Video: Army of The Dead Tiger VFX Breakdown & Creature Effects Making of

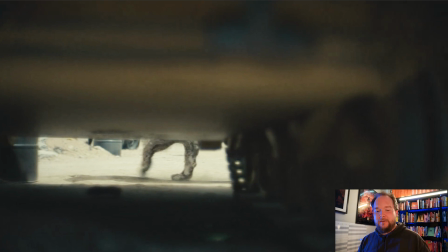245s
Predator, everything else had done that as well with special effects, but it's kind of like once you've seen it, you're like, okay, whatever.
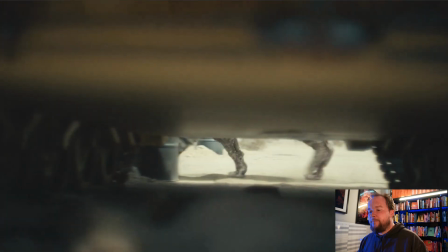253s
And that's why with this, there's so many creatures, so it's not like you're fixated on one, but you're delaying the gratification of like getting to see like what it is.
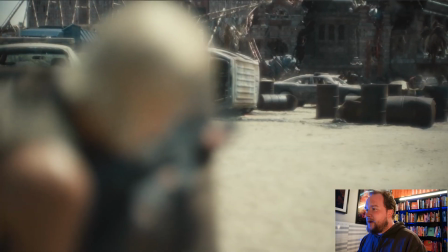261s
And then finally here you get to see it jumping on the hood. I'd assume that this is practical.
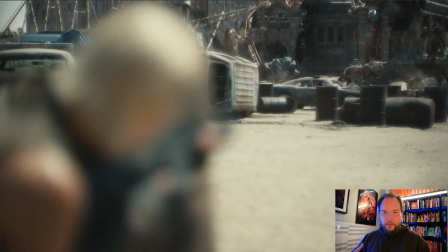269s
So when working on set, animals and children are the worst to work with because they're not able to take direction and also can be quite unpredictable at times. And because of that, you can't really go and have a tiger go and perform the actions you want.
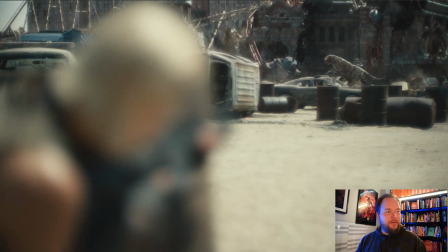286s
You can get some walk cycles, things like that, like ILM during Day After Tomorrow when that movie came out. I feel like that was one of the first times where they'd gone and done a bunch of motion capture of these Rottweilers that they had later in the movie.
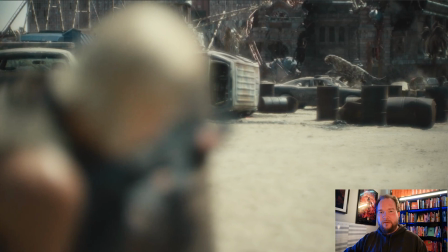301s
So the dogs were CG, but the performance was being captured by a few different dogs,
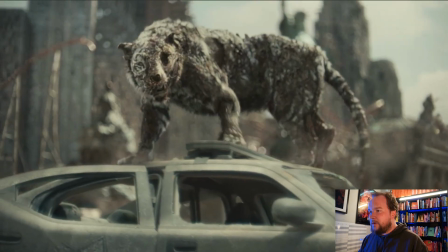307s
as well as trainers who were going in and getting them to perform the motions. And then from there, you're tweening everything and trying to get more of the performance that you want from it.
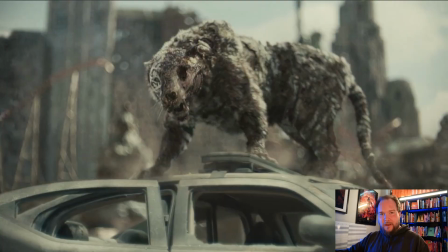316s
For something like this, I feel like the reoccurring theme with this movie has been just make everything digital,
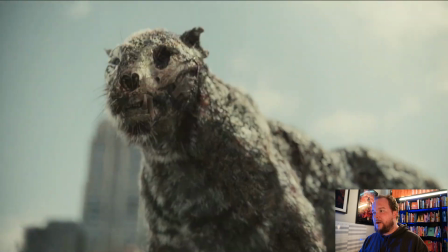322s
and that way we've got complete freedom to get the results we want. I believe that DNEG did all this stuff,
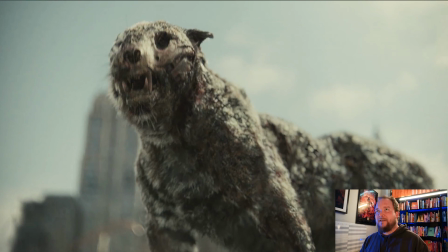329s
and they have 8,000 employees spanned across multiple countries, so they're a monster these days. In fact, one of my buddies is client-side VFX souping a few different projects right now that he has DNEG working for them,
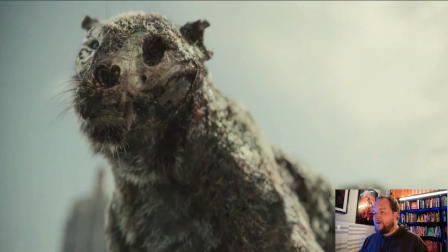345s
and it's just been interesting to kind of see those interactions with them. They're very capable of doing creature work, that's for sure.
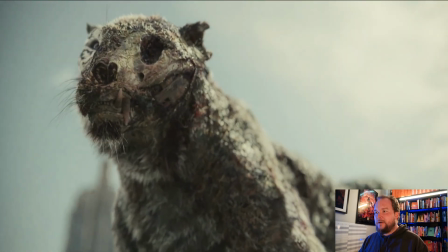352s
So doing something like this isn't really out of their capability at all.
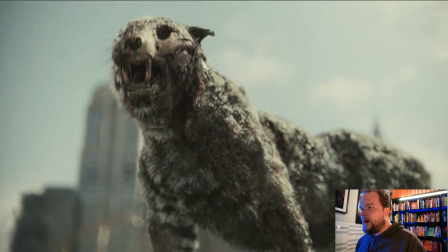358s
This is really the big reveal, and this is why also you get this kind of towering down shot.
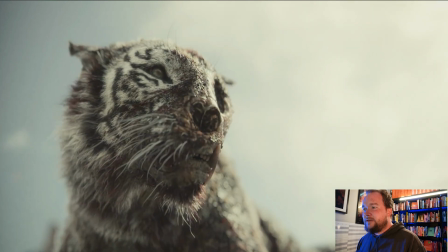362s
It's a chance to really kind of soak it in, like what you're looking at.
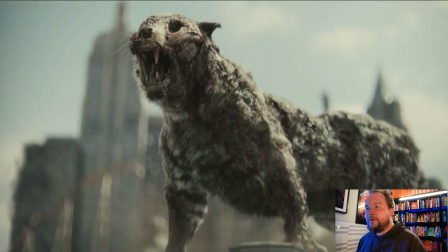365s
And this is why, most thumbnails and all the publicity stuff for the zombie tiger, Valentine, I believe was the name of the tiger,
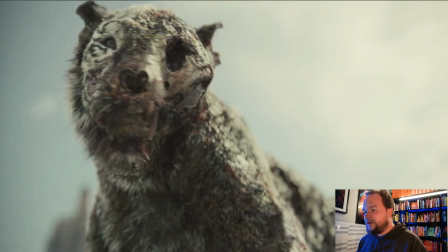375s
has all mostly been through these shots, because it's the big close-ups you get of it,
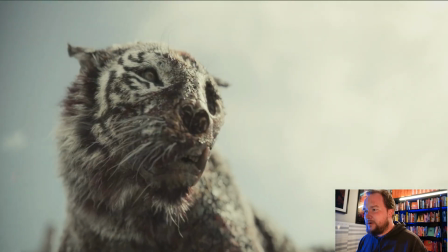380s
and the rest of the show you're not really seeing it too much.
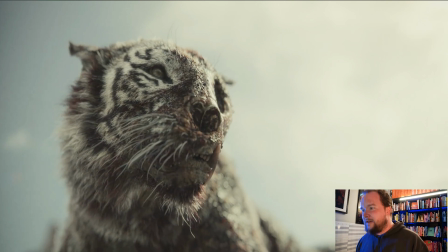383s
But the challenge here is that you have this beautiful tiger, and you need to make it decayed and ugly and also look quite threatening.
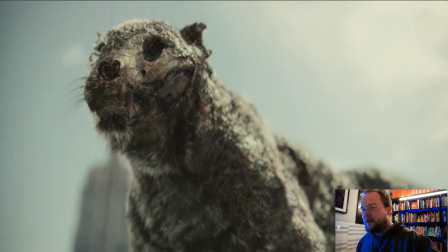389s
I already had someone in the comments on one of the earlier videos mention that it reminds them of Annihilation with I think it's more of a bear than a tiger, but obviously it's kind of mutated into its own thing,
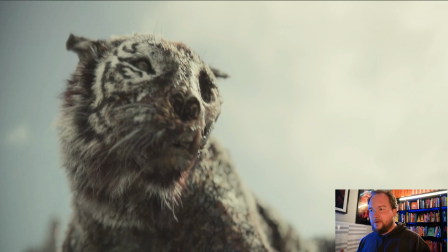403s
but it's kind of the same thing where its skeleton became on the exterior of itself instead of underneath the skin.
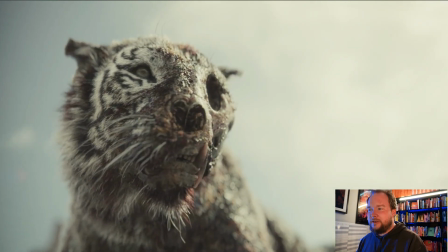411s
Whereas here you're actually getting to see a lot of that as well.
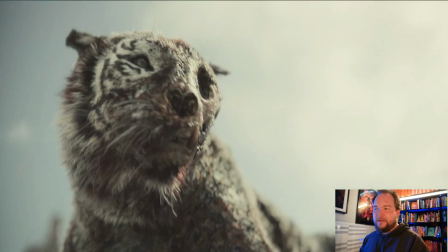414s
So I feel like a lot of the time the big challenges are always going to be in the performance. It's not that difficult to do animals that look real these days. I've worked on some projects going back as far as 2001 where we had to do these photoreal CG bears, and they held up.
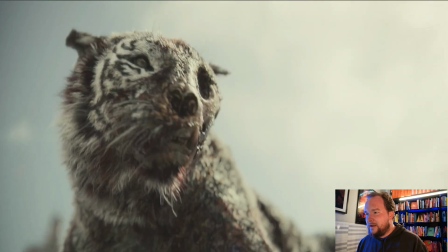429s
They worked pretty well. It's the performance, getting all the nuances. Even here, if you look, there's some really nice subtleties.
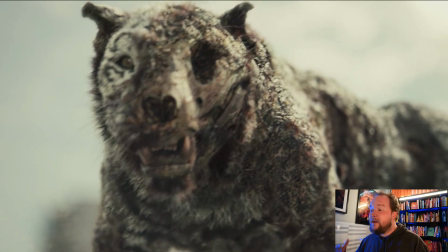436s
Like you see here, he's able to lift up his jowl a little bit. In fact, the first ever commercial I ever worked on was animating talking dogs.
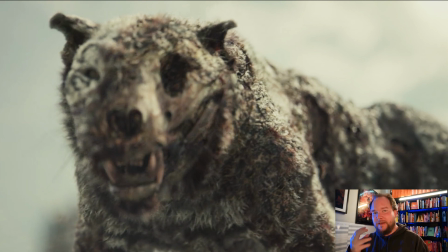445s
And I had to do all that, like figure out how to animate the jowls and make the mouth move to talk and make all the phonemes.
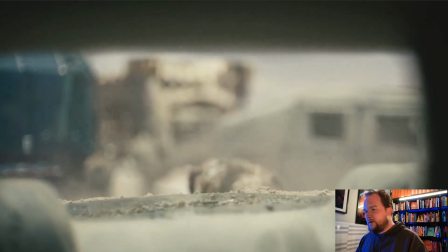453s
You got some shots like this that I kind of wonder whether they're completely digital.
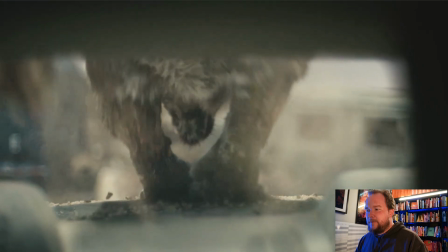458s
I feel like you would probably shoot it in real life, IRL.
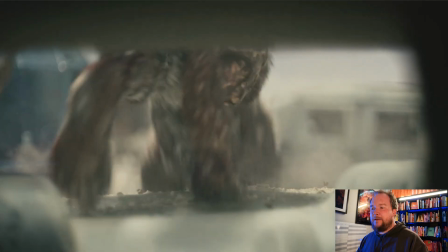463s
You would probably shoot this shot on set, but then it would just make sense, like, why don't we just go digital and get complete freedom?
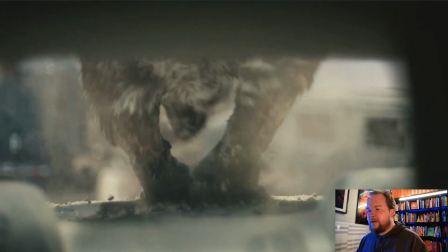470s
So kind of mimic that result. Because I feel like those rocks and everything are dynamic. I feel like the rocks is really what makes the shot, and that's what is, again,
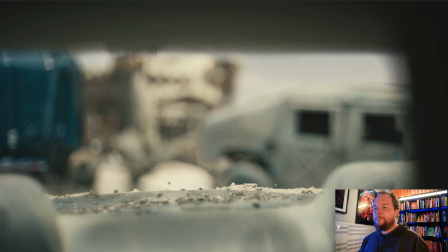478s
one of the reoccurring themes with these breakdowns, is that it's all the secondary effects that really make things work, that integration. Adding dust everywhere, sometimes is overkill, but adding, rocks bouncing off the hood as the pressure of the car.
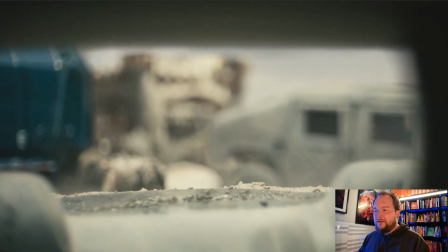493s
It's a heavy tiger, right?